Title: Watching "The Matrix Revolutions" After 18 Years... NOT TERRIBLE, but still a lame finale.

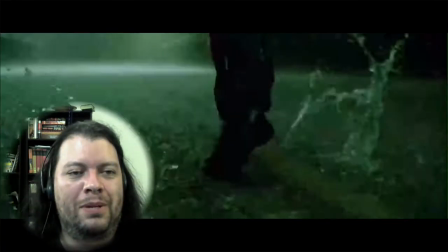1226s
And Smith disappears. And Neo disappears. And do we get a big blast?
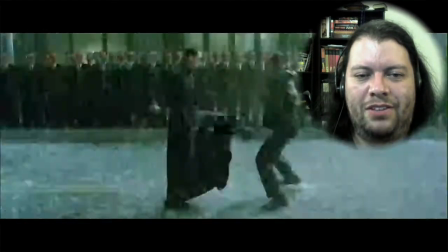1235s
Nah, they just kind of start punching each other.
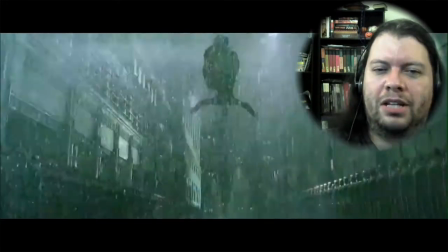1240s
Like, not even like a boom when they do that.
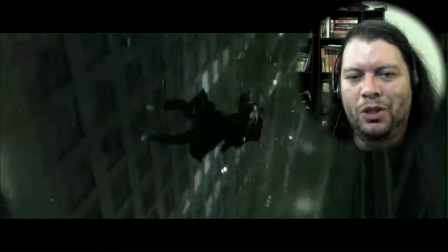1246s
Soundtrack aside, one of the things that makes this fight also really, really cool is that it continues to escalate until there's just a breakdown.
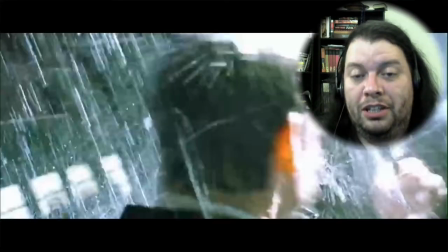1253s
They start off at just literally a street fight, then they take to the air,
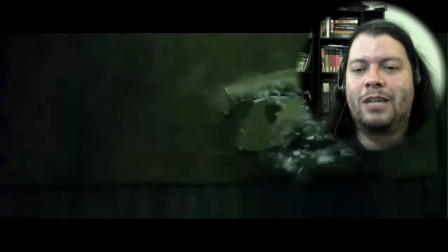1258s
throw each other into a building, and it just keeps escalating bigger and bigger and bigger.
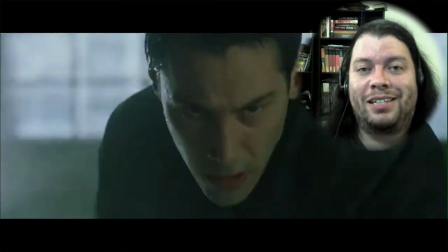1264s
Which makes for a really interesting fight. Like, things keep changing.
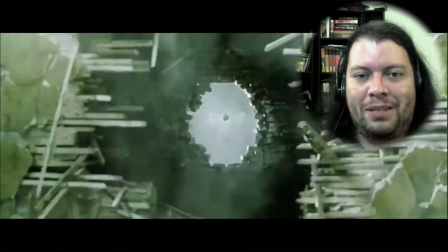1269s
They have to keep adapting to new situations.
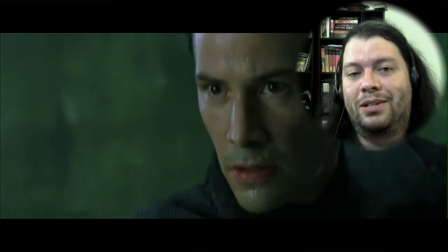1275s
It's so much better than a lot of the other fights. I mean, not only because the soundtrack is also absolutely epic.
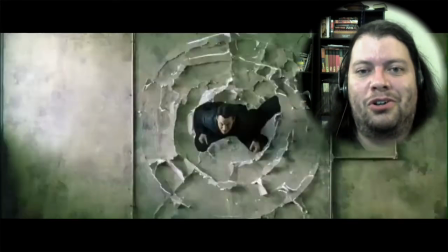1282s
Like, you do anything listening to this song, like, you're gonna set something on fire.
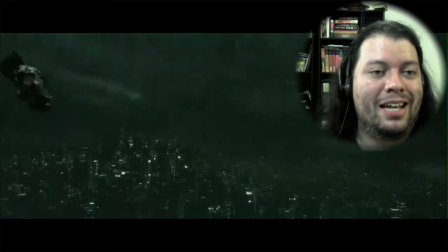1287s
Having it rain as they're fighting is actually pretty brilliant, because they get to really showcase just how freaking fast they're moving.
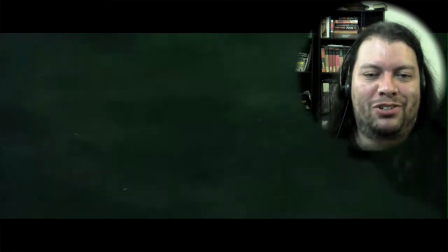1297s
Like, there's certain points where they're moving so fast they actually outrun the rain.
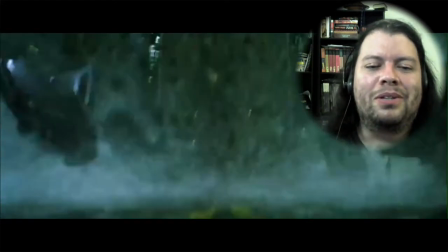1305s
I mean, there's absolutely zero consistency in this.
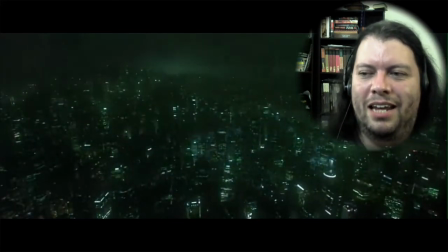1308s
So, you know, at one point they're just kind of kicking each other and it's like a normal fight, you know, with some wire foo.
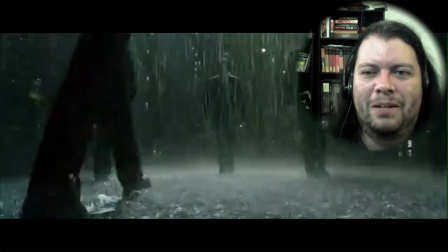1315s
And another one, they're basically hitting each other at nuclear bomb speeds,
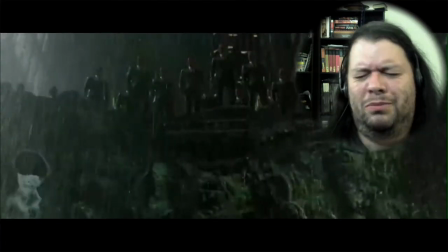1319s
and which, again, it's not consistent.
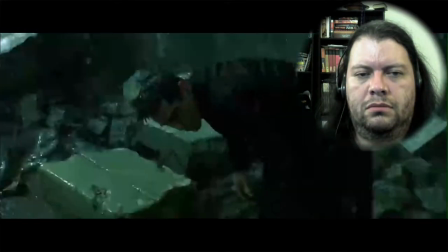1324s
It looks cool, but why, Mr. Anderson?
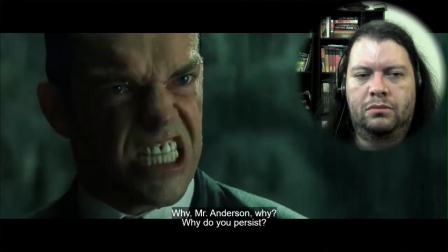1330s Why do you persist?
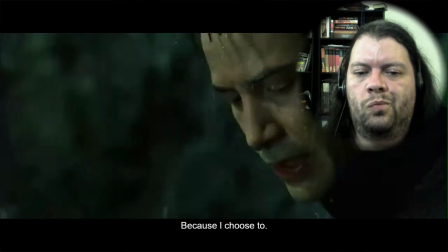1334s Because I choose to.
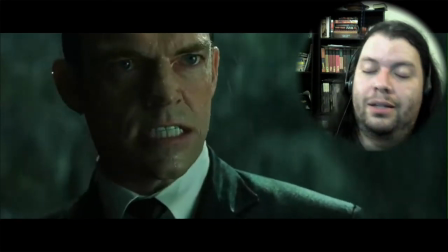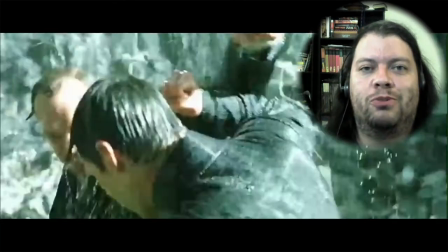1342s
A wonderful line, if we hadn't just spent two movies talking about how there really is no choice.
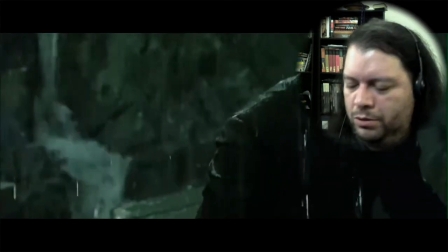1350s
All right, one Smith down. 6.5 billion to go.
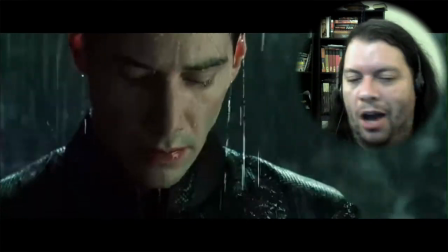1356s
So really, the whole conflict between these two really boils down to
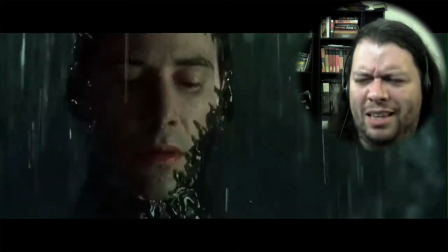1361s
the Oracle planting herself and the Neo recognizing that phrase and allowing himself to be absorbed.
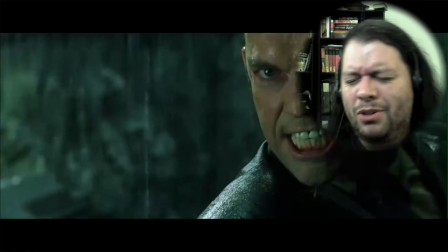1368s
And I'm sorry, what is the choice that is actually being made here?
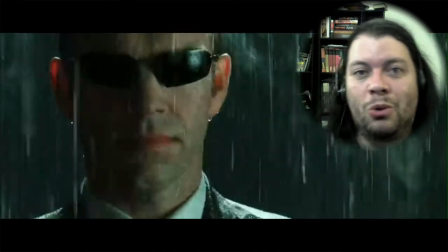1375s
Because this movie just spent two films telling me there really is no choice to be made.
Is it over?
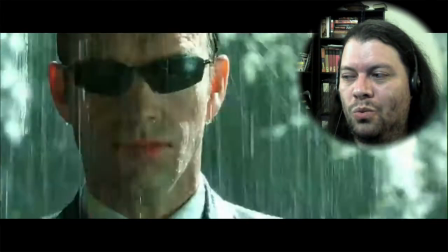1381s
So what?
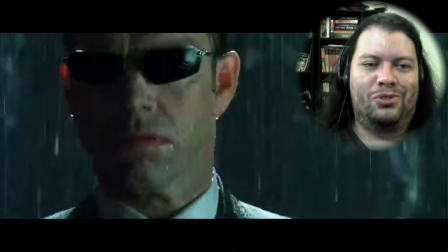1385s
Like, what was wrong with telling him, you gotta let him possess you so that we can actually get in there and tear this thing apart from the inside?
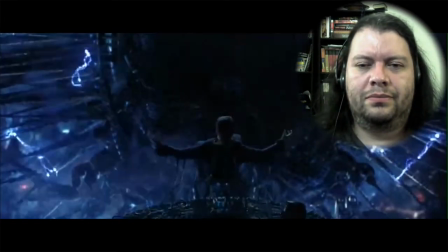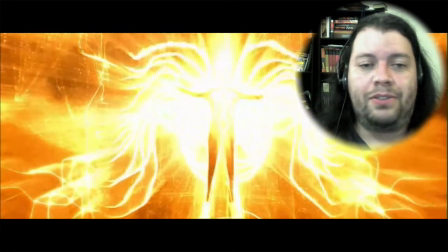1400s
Yeah, nothing symbolic going on there.
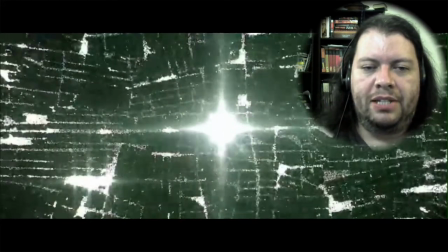1404s
I felt a disturbance, as though a billion Smiths cried out, and then were silenced.
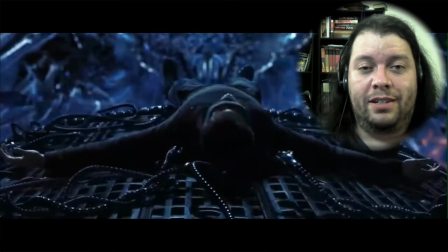1411s
Yeah, between the cross light on his chest and then this line right now, like, we just...
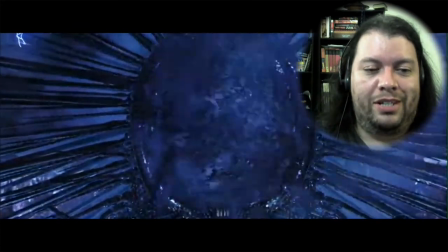1417s It is done.
Yeah, we just threw all subtlety out the window. Not that there was a lot of subtlety left, but...
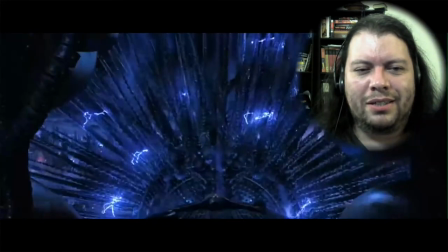1423s
And I could swear that some of the lights in the background are green.
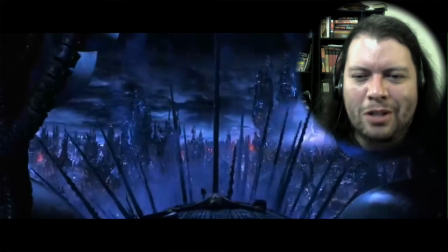1430s
Like, some of the... Yeah, like, there's a couple of lights back there that look green.
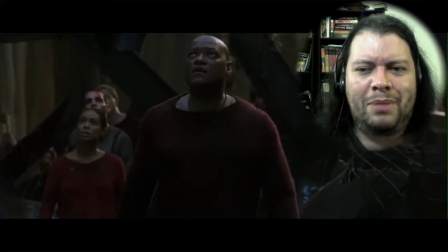1435s
And if I remember from the Animatrix, the ones that are green are not being controlled, or they're not allied with the machines.
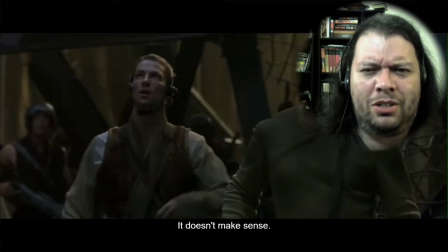1444s
They're like human allied machines or human sympathetic machines.
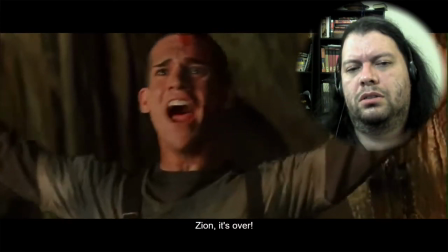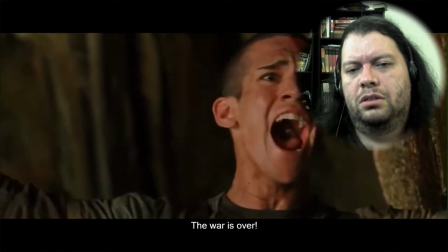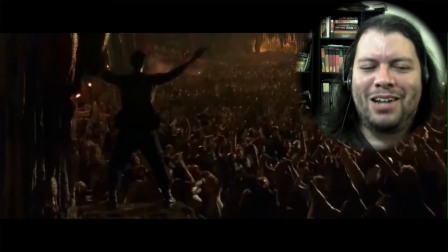1460s
Given everything that was going on 10 minutes ago, how do they know this is not just a soldier that completely is off his nut?
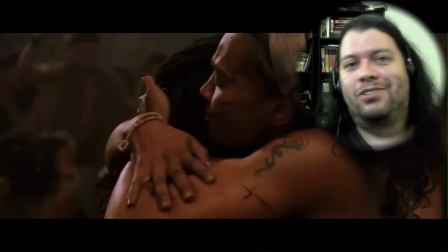1470s
And there's 100,000 sentinels heading their way.